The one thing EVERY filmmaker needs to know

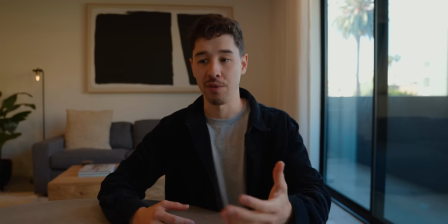[4:03]
What we need to do is correctly adjust our exposure for the light source that we can't control within our shot.
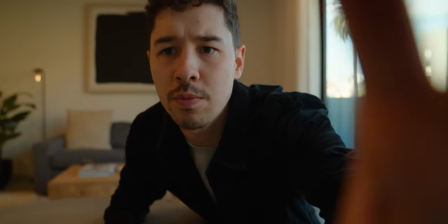[4:10]
We'll start with this circular ND filter. Now we should be able to adjust our exposure to get these windows under control.
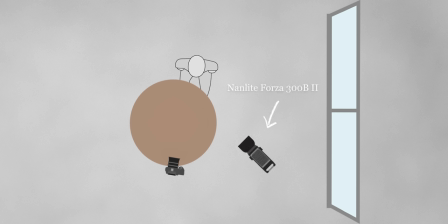[4:19]
The first thing I wanna do is bring in a key light, probably right around here, just off the side of our shot.
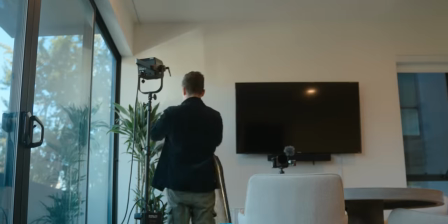[4:27]
For this setup, I decided to use the Forza 300B Mark II and I wanted to achieve a very soft quality of light.
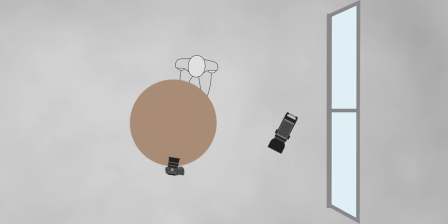[4:34]
Instead of using a standard dome softbox, I ended up bouncing the light off a five-in-one reflector and diffusing it through another large scrim.
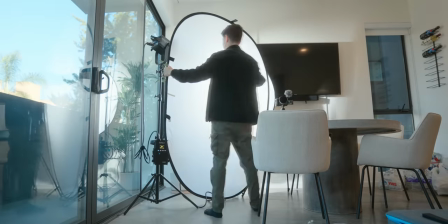[4:43]
This lighting setup is called a book light and it offers an extremely soft and naturally wrapping light.
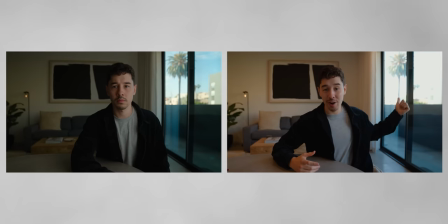[4:49]
Our goal with lighting the shot is to essentially kind of trick you into believing that it's the big
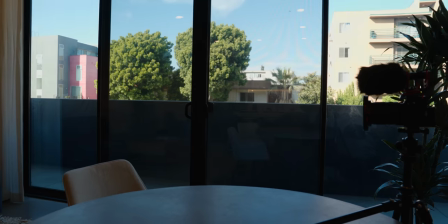[4:55]
sliding glass windows on the right side of the frame that are naturally providing the light on myself as the subject.
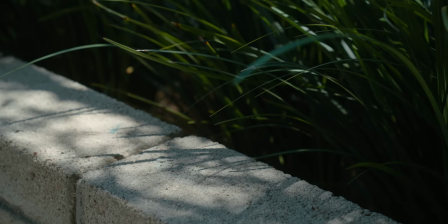[5:01]
I want to use one more light to really help sell this shot. Splotches of hard sunlight are so naturally occurring in the world and used
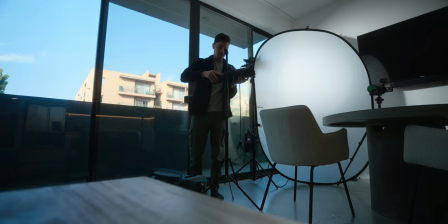[5:10]
strategically in a setup like this can really elevate the quality of your shot.
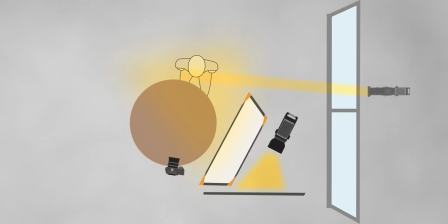[5:15]
I used the Forza 60B with the spotlight attachment to add a nice little hit of hard light in the frame.
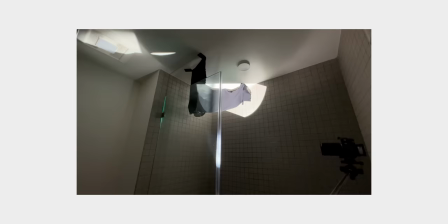[5:21]
Spotlight attachments are amazing for the control that they offer, but also the shadow quality and light quality is very reminiscent of sunlight
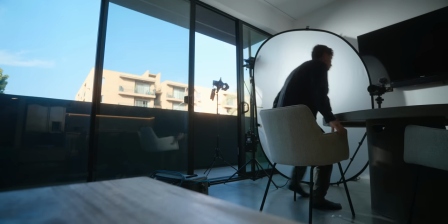[5:29]
because of how sharp and defined the shadows will look coming from this light.
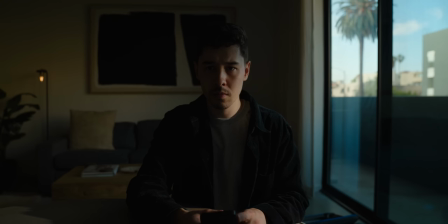[5:34]
We can even take and use our Nanolink app here to change the color temperature of this light, maybe make it a bit warmer.
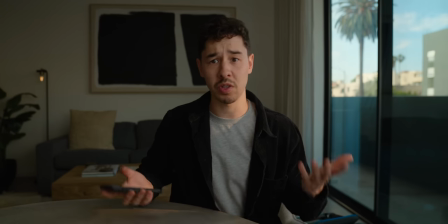[5:41]
Maybe that feels a little bit more believable.
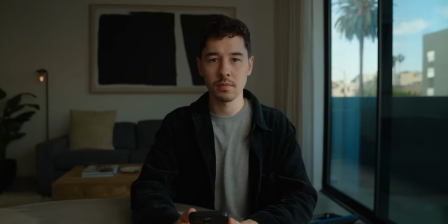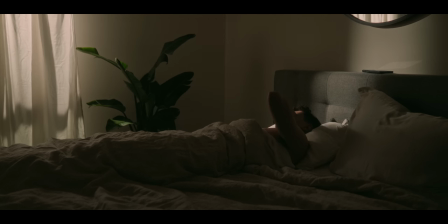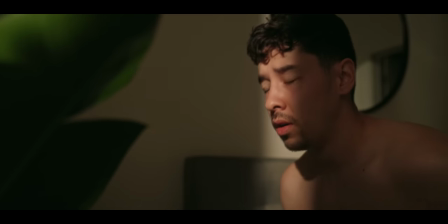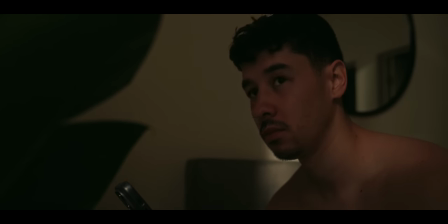[6:07]
My goal with this scene was to create the classic wake up first thing in the morning, sunlight hits your eyes.
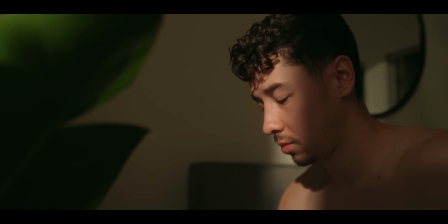[6:13]
While this setup may seem pretty simple, it was a bit more challenging to accomplish here because of the way our room was set up.
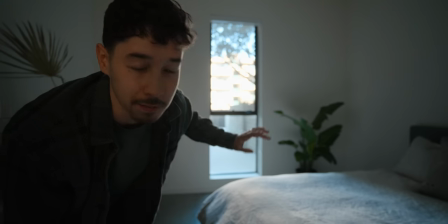[6:19]
This window is eastern facing.
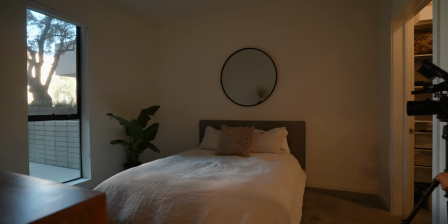[6:22]
There's some apartments kind of directly across the way and so we don't really actually get any direct sunlight into this room.
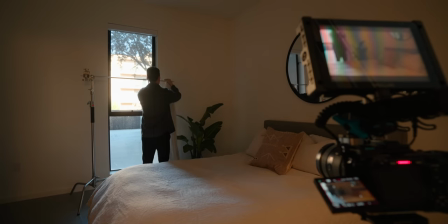[6:29]
The blinds that we have in this window are a blackout blind and so I decided to grab an extra curtain that we'd had from our old apartment,
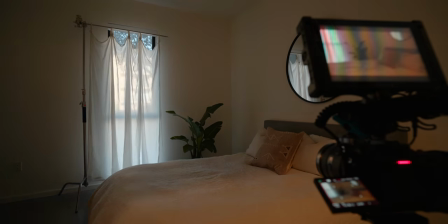[6:37]
hang that up on a c-stand to create a fake curtain. With all the interior lights off, we can see the shot overall looks pretty interesting.
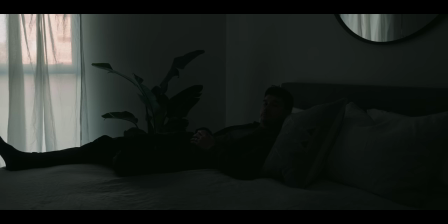[6:45]
Definitely a certain type of vibe here, but again, we want that bright morning sunlight.
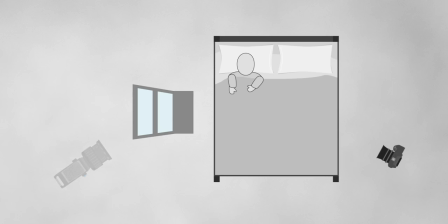[6:50]
To do this, we're gonna use the Forza 720B with the Fresnel and barn doors. The 720B has an incredible amount of power,
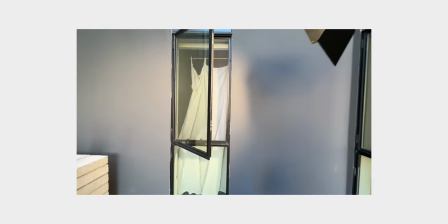[6:59]
and even though we're shooting in broad daylight with quite a bit of ambient light level, we can easily fake sunlight.
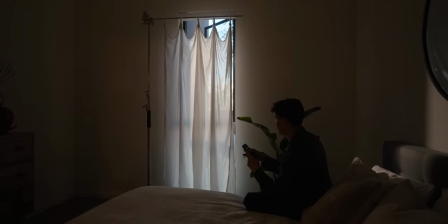[7:05]
Not to mention, it's also bicolor,
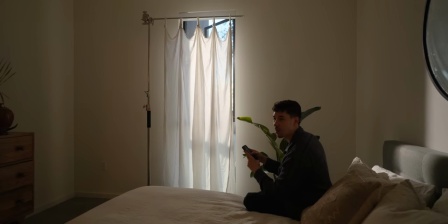[7:07]
so we can nicely tune that color temperature to get that perfect color separation in that warm morning light.
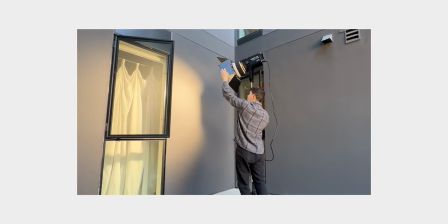[7:15]
The Fresnel attachment is great because not only can we better shape the beam of the light,
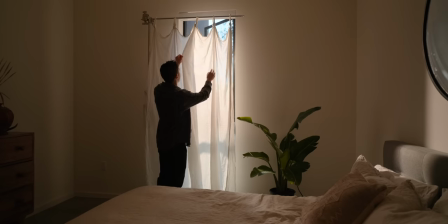[7:20]
being able to spot or flood it and cut the light with barn doors, but it also increases the output of the light by a fairly considerable amount.
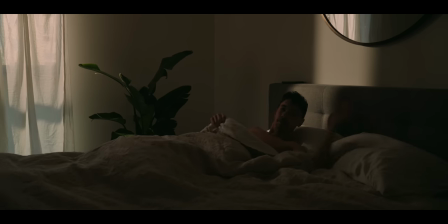[7:28]
I adjusted the curtains just a bit to allow some of that light to come in and we can kind of have a hard streak of light kind of rake across the bed. it's like what we'll see hit my face because the walls in our bedroom are white there was enough sort of just
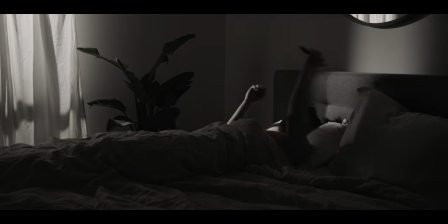[7:41]
natural fill happening from the single light we have tons of areas of light and dark throughout the frame creating really really nice contrast
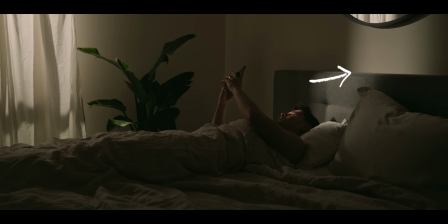[7:49]
i love the way the hard light hits the back wall on the right side of the frame i really think it helps to kind of draw your eye to myself laying down in the bed as you see me kind of reach up and turn off my phone alarm my wife helps me by playing
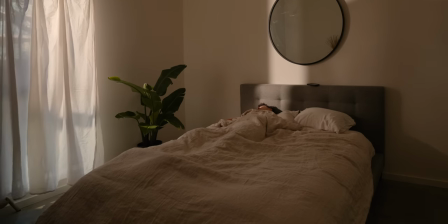[8:02]
with the curtains and kind of wiggling them as if wind was kind of blowing through the window.